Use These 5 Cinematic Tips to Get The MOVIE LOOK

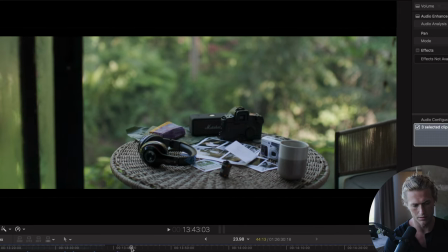[3:20]
and it's also a reveal so we're revealing what's happening the hand
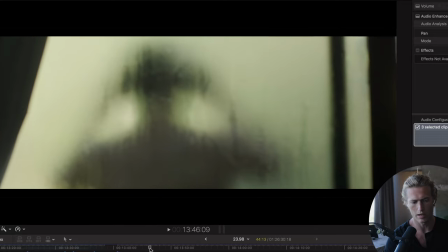[3:25]
is revealed and the subject is revealed and then we obviously have the silhouette going
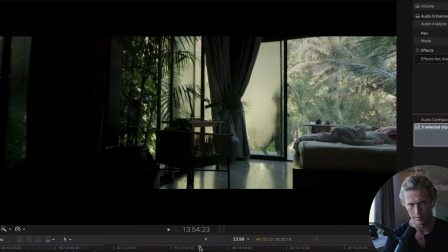[3:29]
on so we're and then we have another reveal so there's quite a few reveals coming
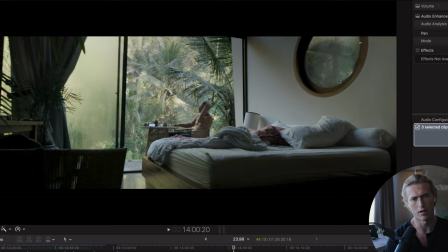[3:34]
on and then we have a long drawn out shot which is
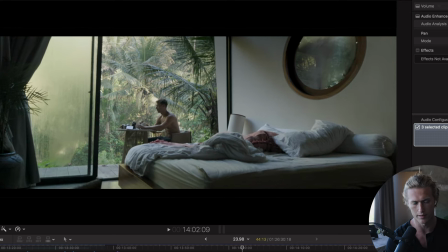[3:39]
very cinematic as well and in a different video i'll cover long one takes in another video there's another thing not many people use it's a really strong one take in their videos and there's obviously like camera movement and stuff like that but I sort of want to emphasize the less obvious what I've
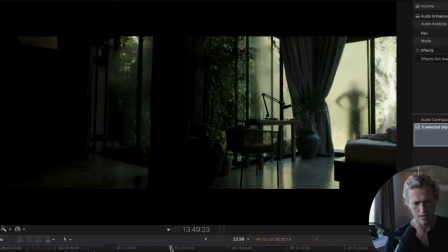[3:55]
been learning lately so these three shots cover just about all the things we just mentioned and that's why it's one of my favorite shots or favorite two shots put together
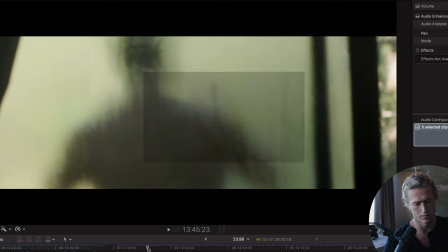[4:05]
so it's also in sequence so there's obviously something playing out
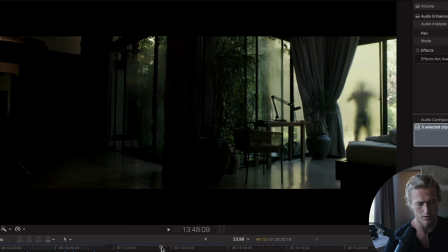[4:09]
it's not a montage so that's also a characteristic of movies it's all in order synchronized and as for lenses I used the 50 millimeter I usually use the anamorphic 50 but this location was so good vertically it looked good
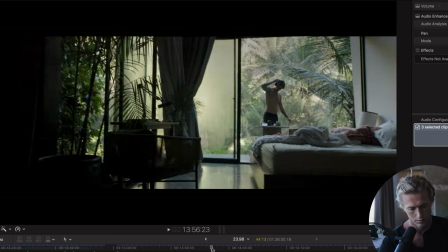[4:24]
vertically the roof the high ceiling looked good so anamorphic wasn't gonna show
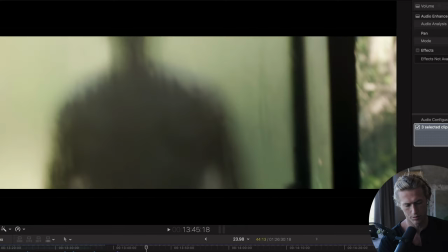[4:30]
the vertical and just to real briefly touch on camera movement so we're obviously
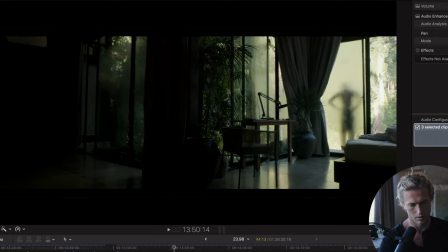[4:34]
just following the subject was on the subject and we're following the subject so we start really far on the right right rule of thirds so that really far and what you have to do is
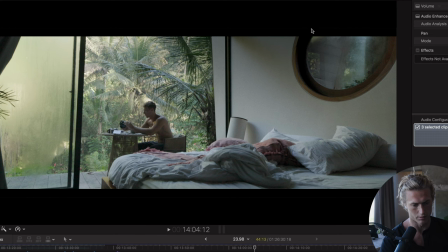[4:48]
finish on another rule of thirds that looks really good and then you have to maintain
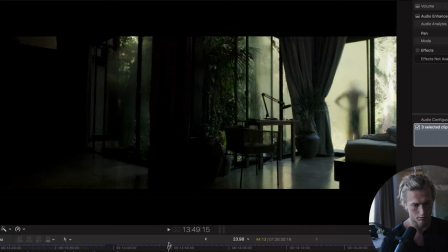[4:53]
a really good-looking image throughout the whole shot because
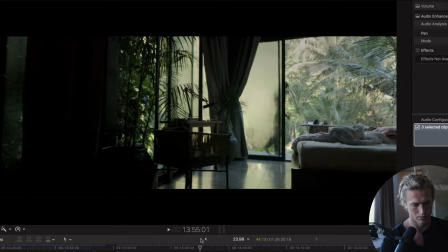[4:57]
if it gets if the composition looks no good at any stage of the image you
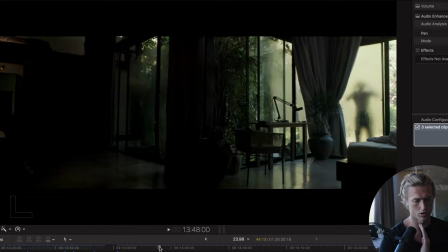[5:02]
sort of ruin your entire shot the whole shot needs a well composed
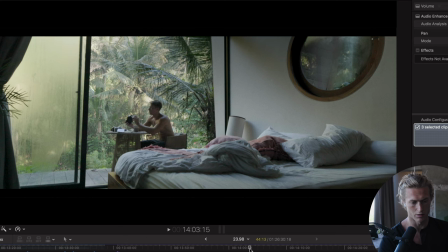[5:07]
composition the whole time and then you finish on a really strong composition you start on a good composition
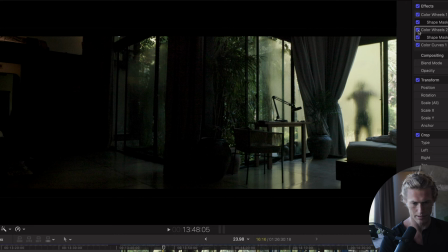[5:13]
and then just for color grading i wanted to darken all this out here so i just put some vignettes in there to just like darken this i wanted it or the eye to be drawn over here so this is this was in the morning and I was actually super
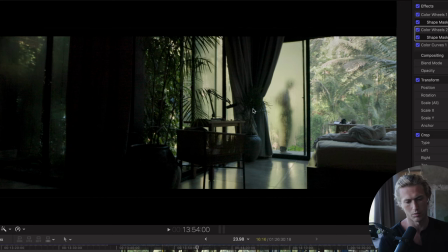[5:29]
disappointed that the the fog was ruining the view and that we weren't going to get any shots but just from watching these movies and recording
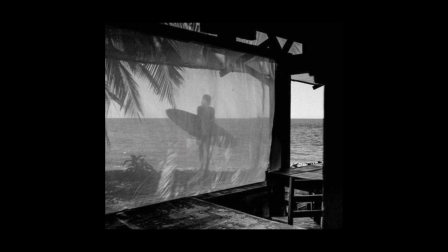[5:37]
and studying a lot of photographers that use silhouettes as well this popped into mind and then I wanted to build a sequence around this
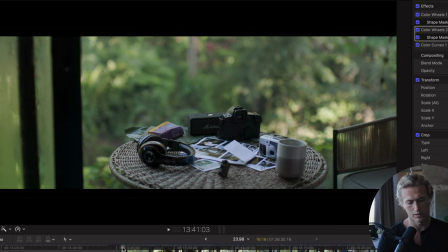[5:46]
nice looking shot as well because that's what I've talked about in previous videos as
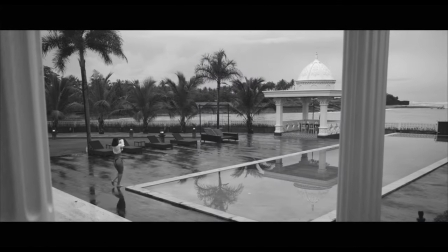[5:51]
well was making the shots in a sequence that really grabs your attention but then
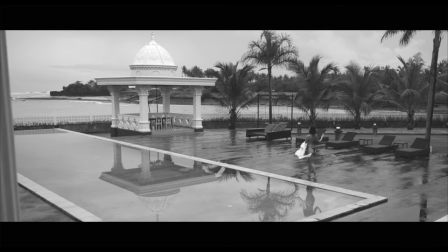[5:56]
I wanted to take the sequence another step with all these other characteristics movies
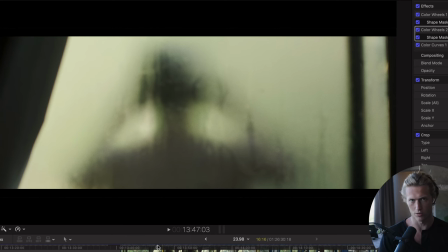[6:00]
use the silhouettes or just obstructing the viewer's eye a little bit audio change the more of these things you can kind of think of a visual image is
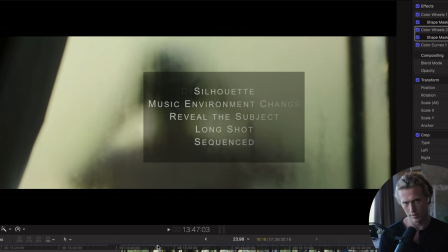[6:10]
like depth to your image the audio gives depth the image itself gets a lot of depth because you've got a sequence playing out you've got audio playing
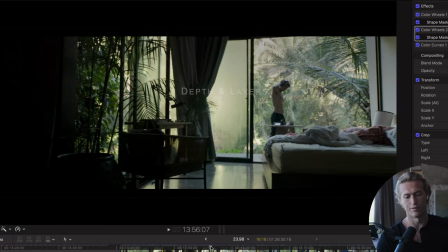[6:20]
out you've got revealing detail and progression so those were five or four things that I see in every single movie and now they're really obvious and I always record them and now every movie they really stand out
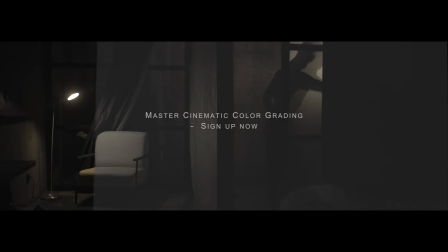[6:36]
to me and I always see them in movies non-stop so they really help me think think creatively on the spot about how do we use this space to create something
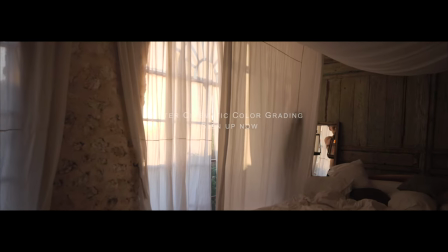[6:45]
interesting something a bit a bit more interesting than just pointing the camera at whatever looks good gotta think in sequences and the
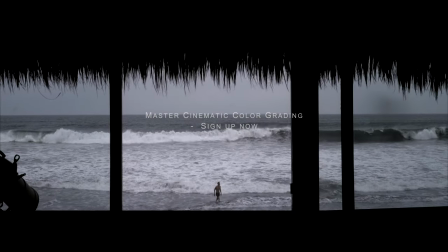[6:53]
shot only works if you get this shot so it becomes much more difficult you have to you have to think two two three shots ahead it's like it gets kind of tricky to imagine a shot imagine a sequence playing out using these things studying your stuff helps so yeah let me know if you want to see more cinematic breakdowns and yeah i'll catch you in the next one